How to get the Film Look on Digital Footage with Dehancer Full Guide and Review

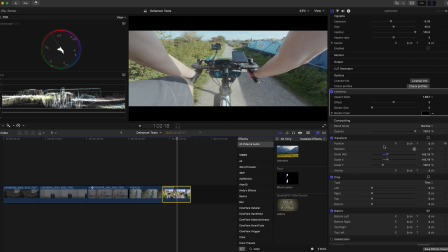(25:04)
Now if we go to the footage out of camera, this is what the raw log footage looked like, and this is the complete look with all the settings.
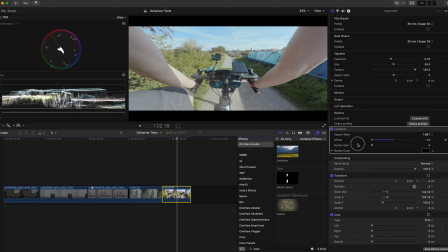this is a GoPro shot from the new GoPro 12.
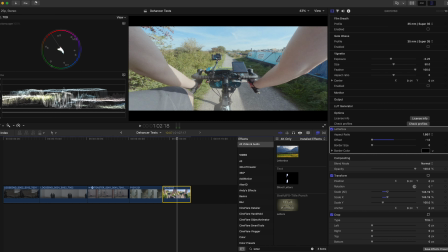(25:48)
And this was with what they call the Max Lens Mod 2.0. So it's a super wide field of view. And we're going to try and make this look cinematic. So let's give it a go. So the first thing I want to do is actually add the Alex 4D wide angle fix, but
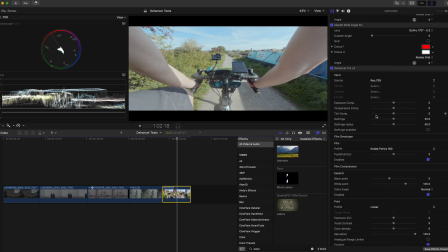(26:13)
hear me out, we're going to do this twice.
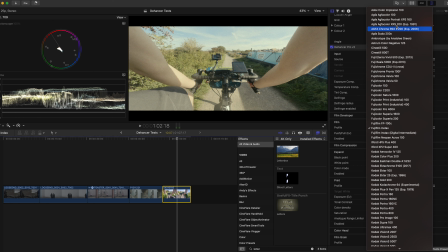(26:19)
So if you see before and after, it makes it more linear looking, more authentic. Now, let's get Dehancer up again.
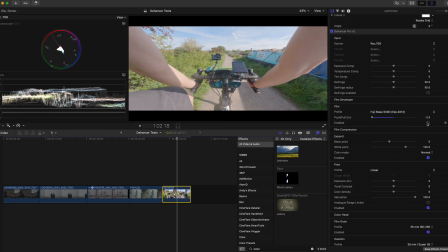(26:37)
And it's a Rec 709 image, so we're just going to go with that. Find a nice film stock. But actually, before we go ahead with Dehancer too much, I'm going to add a letterbox.
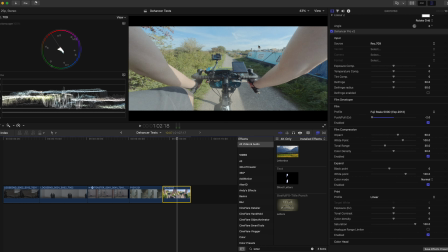(26:59)
And what's that going to do? Well, it's going to make it appear more like the films next to it. Now you need to apply the letterbox after Dehancer, otherwise Dehancer will have influence over the letterbox, which we don't want.
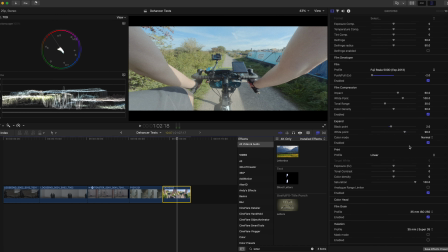(27:18)
So, because it's in a letterbox, you can actually offset it as well. So if I want to frame lower, because we've got room above and below for this shot, that's not quite right. I think offsetting it all the way down there, if you care about the rule of thirds, the sky's taking up closer to a third now, whereas 2/3 of the ground.
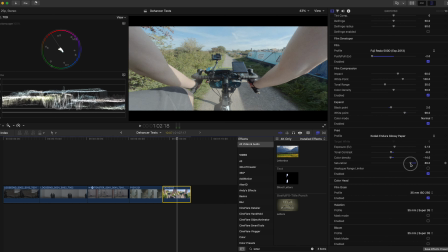(27:41)
That's quite good, I think. So that framing I like. That's what it was like before. We've essentially moved everything down, trying to make it look a bit more cinematic. Now there's kind of a giveaway that it's action camera footage, GoPro footage, because we can see a GoPro in the shot as well, which was pointed back at me. Because I did a big cycle ride, 5 days, on the road, a whole mission to get to London. It's on my other channel if you want to check it out. So for this one, it's a Rec 709 clip because it's GoPro footage.
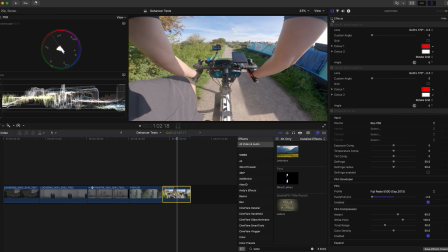(28:16)
Let's find a good film stock for it.
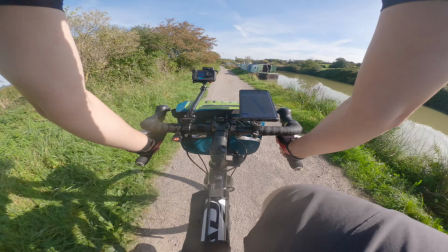(28:23)
So obviously we're having a bit of fun here, going for that sort of vintagey vibe.
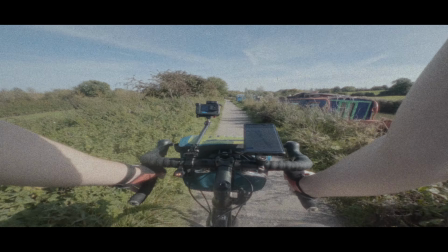(28:31)
Yeah, let's try something like that. So I'm going to put it all the way across there, so we can see it's a bit overly saturated, it's a bit digital, it's a bit GoPro-y. When we add that, it pulls things down. It's looking more filmic already. So let's try adding, oh yeah, that's good. So you can see the sky is quite high in the exposure level. When we compress it down, it brings the sky down a bit and actually more separation between the clouds and the blue sky, which immediately looks much more appealing.